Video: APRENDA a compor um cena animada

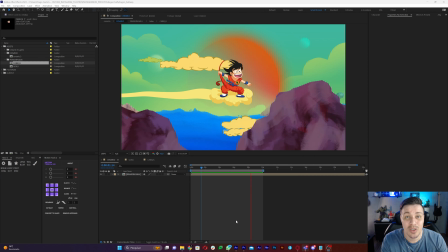Fala pessoal, Thiago Castro aqui pra mais uma aula de After Effects E hoje é a parte 2 da nossa animação do Dragon Ball Z Pra quem ainda não é inscrito no canal, se inscreve aí,
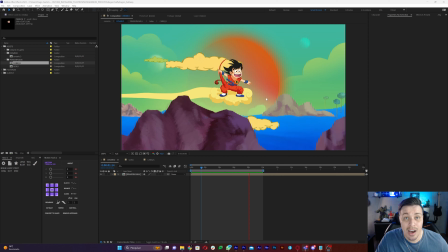deixa um like e bora começar nossa aula Nessa segunda aula eu vou ensinar vocês como eu fiz essa composição, tá certo?
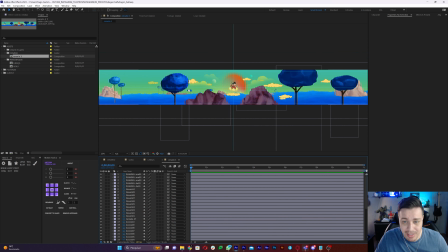Então vamos lá Nossa composição já tá importada aqui pro After O Rafa deixou tudo organizado, tudo separado certinho, como sempre né?
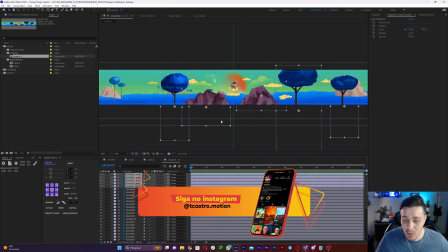Nunca me deixa na mão Valeu Rafa, e vamos começar nossa composição Nossa composição tá separada em 3 planos O plano 1,
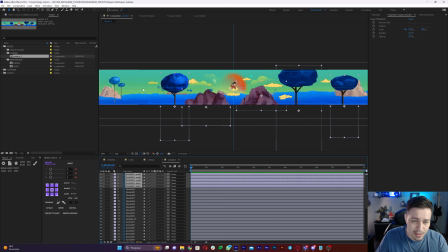que é esse que tá mais próximo da câmera Plano 2, que são essas montanhas com essas árvores E o plano 3, que é lá o fundo, né? O sol e as nuvens Então vamos selecionar o plano 1 Criar uma pré-comp Usando a tecla de atalho, Ctrl Shift C E vou chamar de plano 1
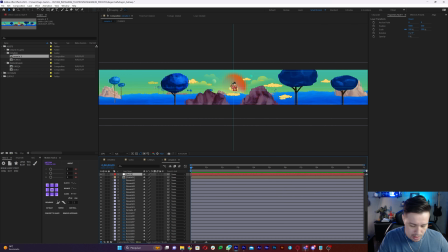Agora eu venho em Layer New E vou criar um Null E vou chamar ele de C Plano 1 E vou linkar a nossa pré-comp de plano 1 No nosso controlador aqui o que eu quero fazer,
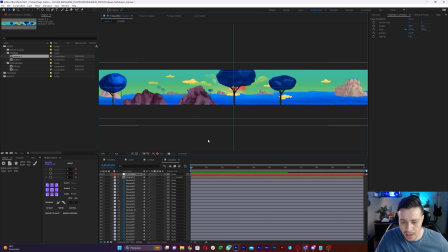eu vou usar esse NULL pra controlar o movimento do nosso plano 1 então eu vou marcar um Position aqui no frame 0 e venho pro final da nossa composição e vou arrastar pro lado
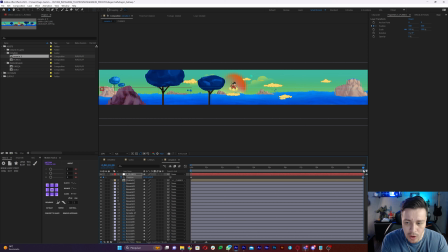teoricamente como o nosso plano 1 está mais próximo da câmera, todo ele tem que passar bem mais rápido, tem que ser bem mais frenético pra dar a sensação de velocidade e de parallax mas como vocês podem ver falta cenário aqui,
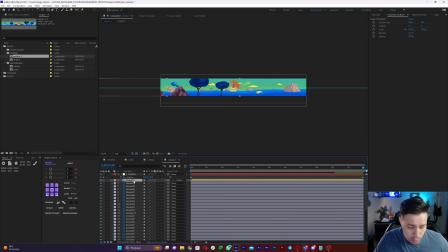então pra resolver isso eu vou pegar o plano 1 e vou duplicar E trago ele aqui para o lado Vou fazer isso umas 4 vezes, tá? Para duplicar é só usar a tecla de atalho e CTRL D Então vou puxando aqui para o lado
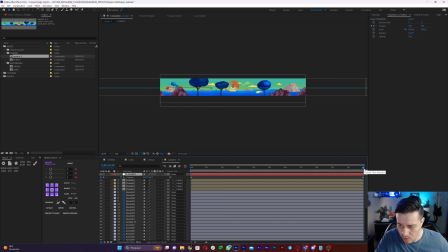Ah, e agora nosso plano 1 está bem maior Então vem aqui para o final da nossa composição Vou puxando para a esquerda Até acabar o plano 1
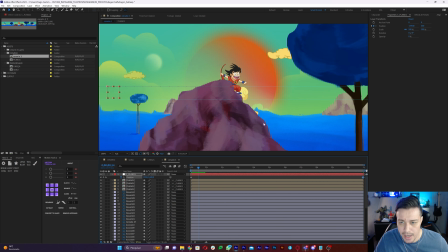Aí
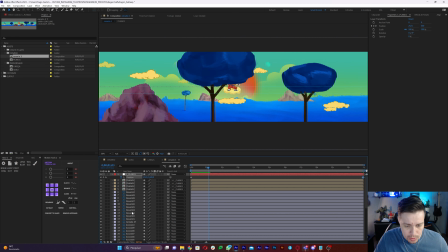Agora vamos partir para o plano 2, né? Está mais para o fundo Selecionar todas as layers aqui
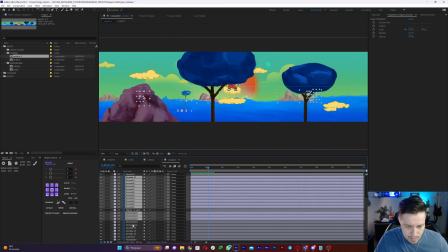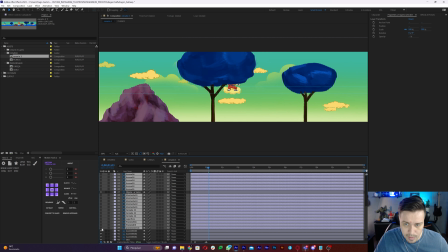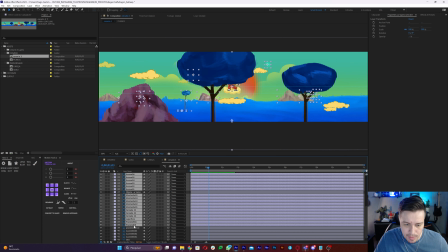Criar uma nova Precomp também Chamar de plano 2
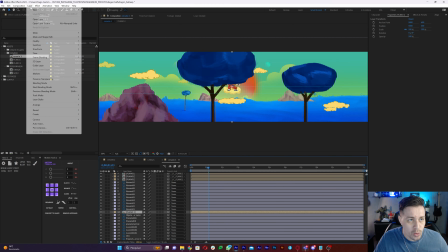Criar um Null também
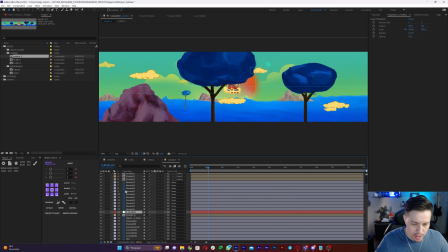C Plano 2 E vou linkar nosso plano 2 no nosso controlador
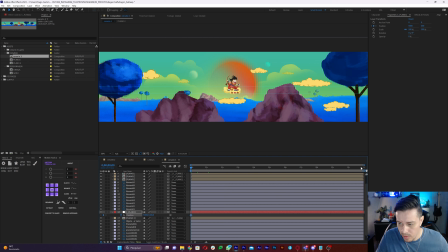Corto o P de Position, marco um keyframe Aqui no frame 0, venho pro final da composição E vou arrastar pro lado
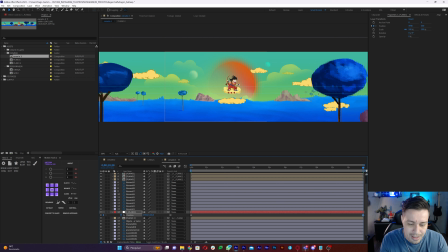Só que agora como Teoricamente tá mais longe da câmera é esse plano 2, vai dar a sensação que a velocidade é menor, tá? Então vamos mexer bem menos do que o plano 1.
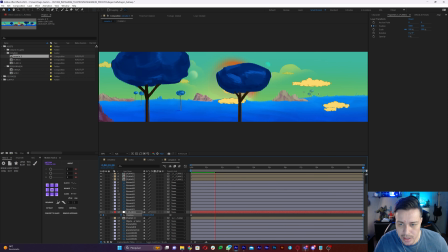Ah, eu acho que tá interessante.
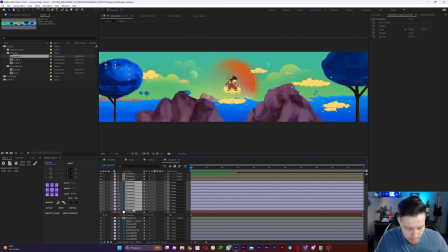Agora vamos animar as nuvens. Seleciono todas elas, marco um P de Position.
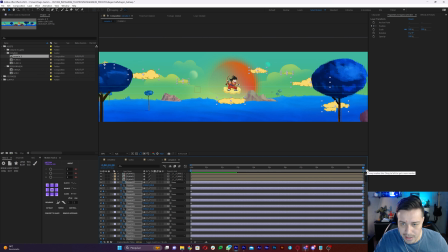E vou arrastar pro lado.
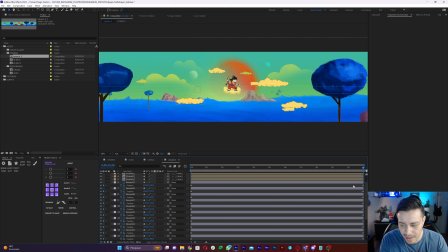Pronto, só que as nuvens, elas não se movimentam com o mesmo time, né? Pra ficar mais orgânico, cada uma tem que ter uma velocidade. Então vamos mexer aqui nesses últimos keyframes
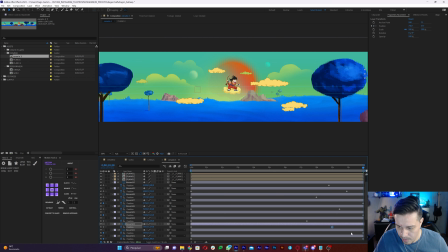Aí